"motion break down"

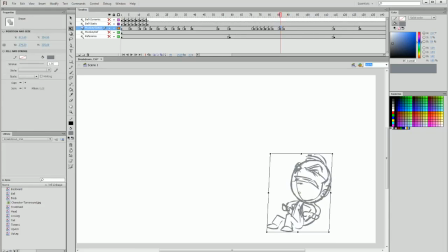Whereas now that I have this breakdown, which I can further accentuate by dragging back and skewing like this, I have much more of a wind up. I have someone who throws himself back before he goes forward, which means later when I tweak the animation, I can have him thrown forwards with some follow through after the anticipation and hit.
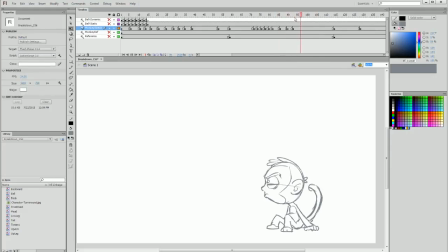So it looks a little more like that. So there's a lot more impact in a motion like this. In fact, I'm going to leave this extra keyframe I tentatively added just to show that,
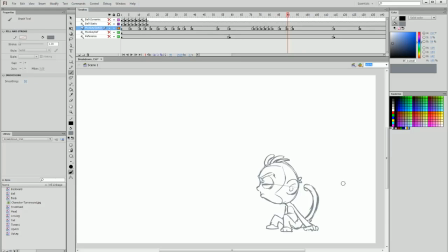that motion in action, and I'm going to throw his hair back like this. So with this motion, we now have two breakdown poses, and one of them is almost identical to the ending keyframe, but it's just forward with some residual motion.
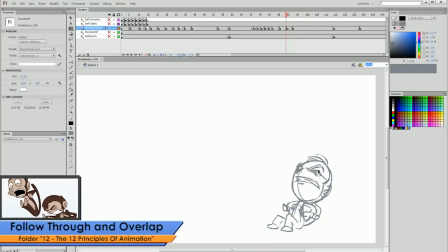And this is a bit more of a follow through frame, while this one is a bit more of an anticipation and wind up.
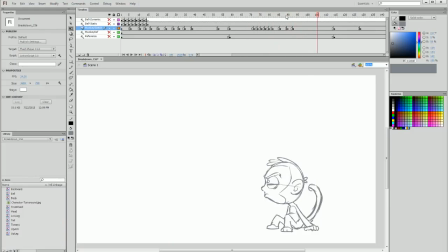So now playing through where he shakes his head and looks forward, we have a lot more impact in that motion itself, and it's really much more satisfying than if he were to just shake his head and immediately look in that direction. Now we only have two more breakdown frames to do, and they are between the monkey sitting down and the monkey
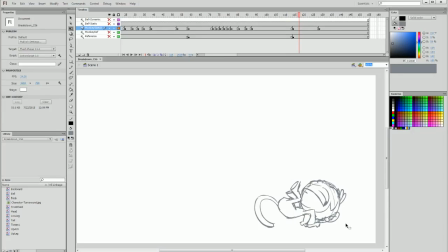throwing himself back again in anticipation, and then finally between this one and the standing pose, the ending pose. Now the first one is going to be easier to do, so I will create a blank keyframe between them. I'm going to paste my reusable head between them as well,
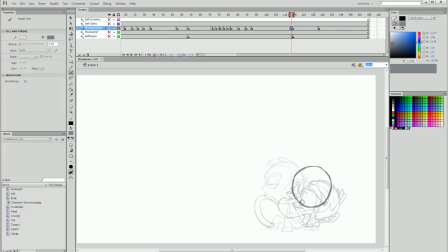and I'm going to show a very large arc of motion. At the moment there's only a short distance between the first and second keyframe of this motion. So I'm actually going to widen that distance in my arc to show that he moves a lot more before he's fully wound up and ready to pounce.
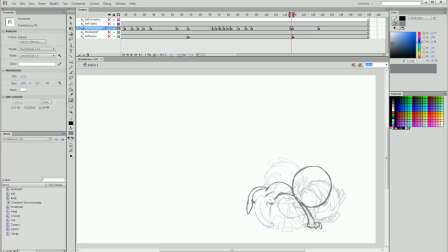So I'm going to have his legs quite high like this, and his tail is going through under his body from that scorpion position. So it's going to drag through like that, and his arms are being thrown to the ground.
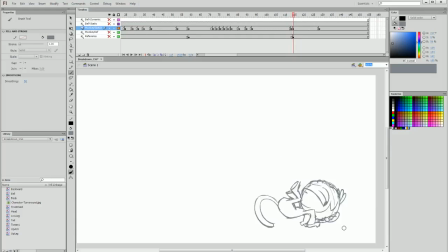Now I feel like that motion is accentuated quite a bit. And now I can draw the features of the face, and I can exaggerate this by showing a much wider area for the teeth as his mouth opens up,
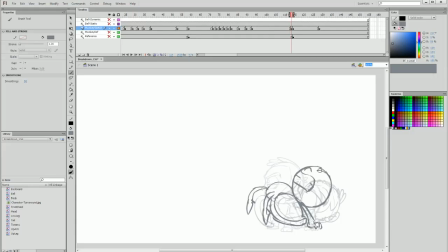and by having the eyes stretch out as he goes backwards. Now that is a breakdown frame I'm pretty happy with to show that motion jumping back.
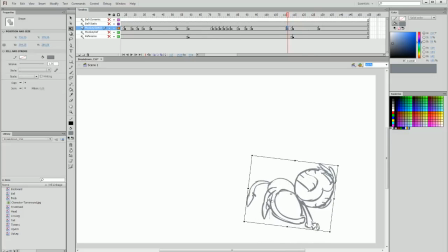I could actually, in reality, stretch that out even more, pull him a lot higher to add some extremity. And on the last keyframe, I can actually tweak it and throw him back more as well. And then finally, we're up to our last breakdown between these two frames.
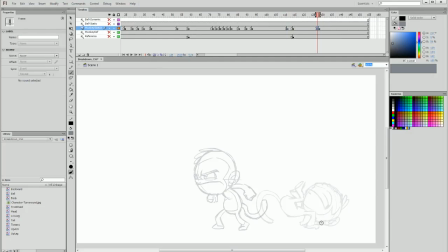And this is where we can really show off this arc of motion in as much extremity as we want. And this is where, in this breakdown, he's kicking up from this position to a standing, and we could immediately just sort of follow directly forwards. But really, I want to show a large arc,
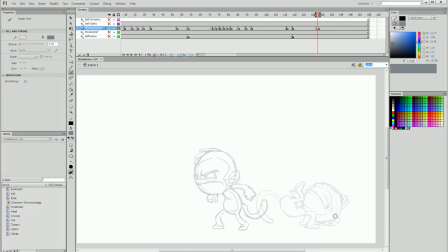and I want to have a lot of stretching because it's a very intentional push forward, and he's aggressively doing so. And I have a chance now to do that with a lot of emphasis. So I'm going to really stretch the feet forward as he goes to land.
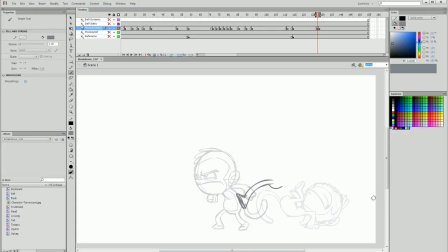I'm going to have his feet pulled back because they're really stretching and pushing forward by the heels. I'm going to have this motion pulling back all the way around here. I can rotate that so we get more of the body in. In fact, I should bring it forward more.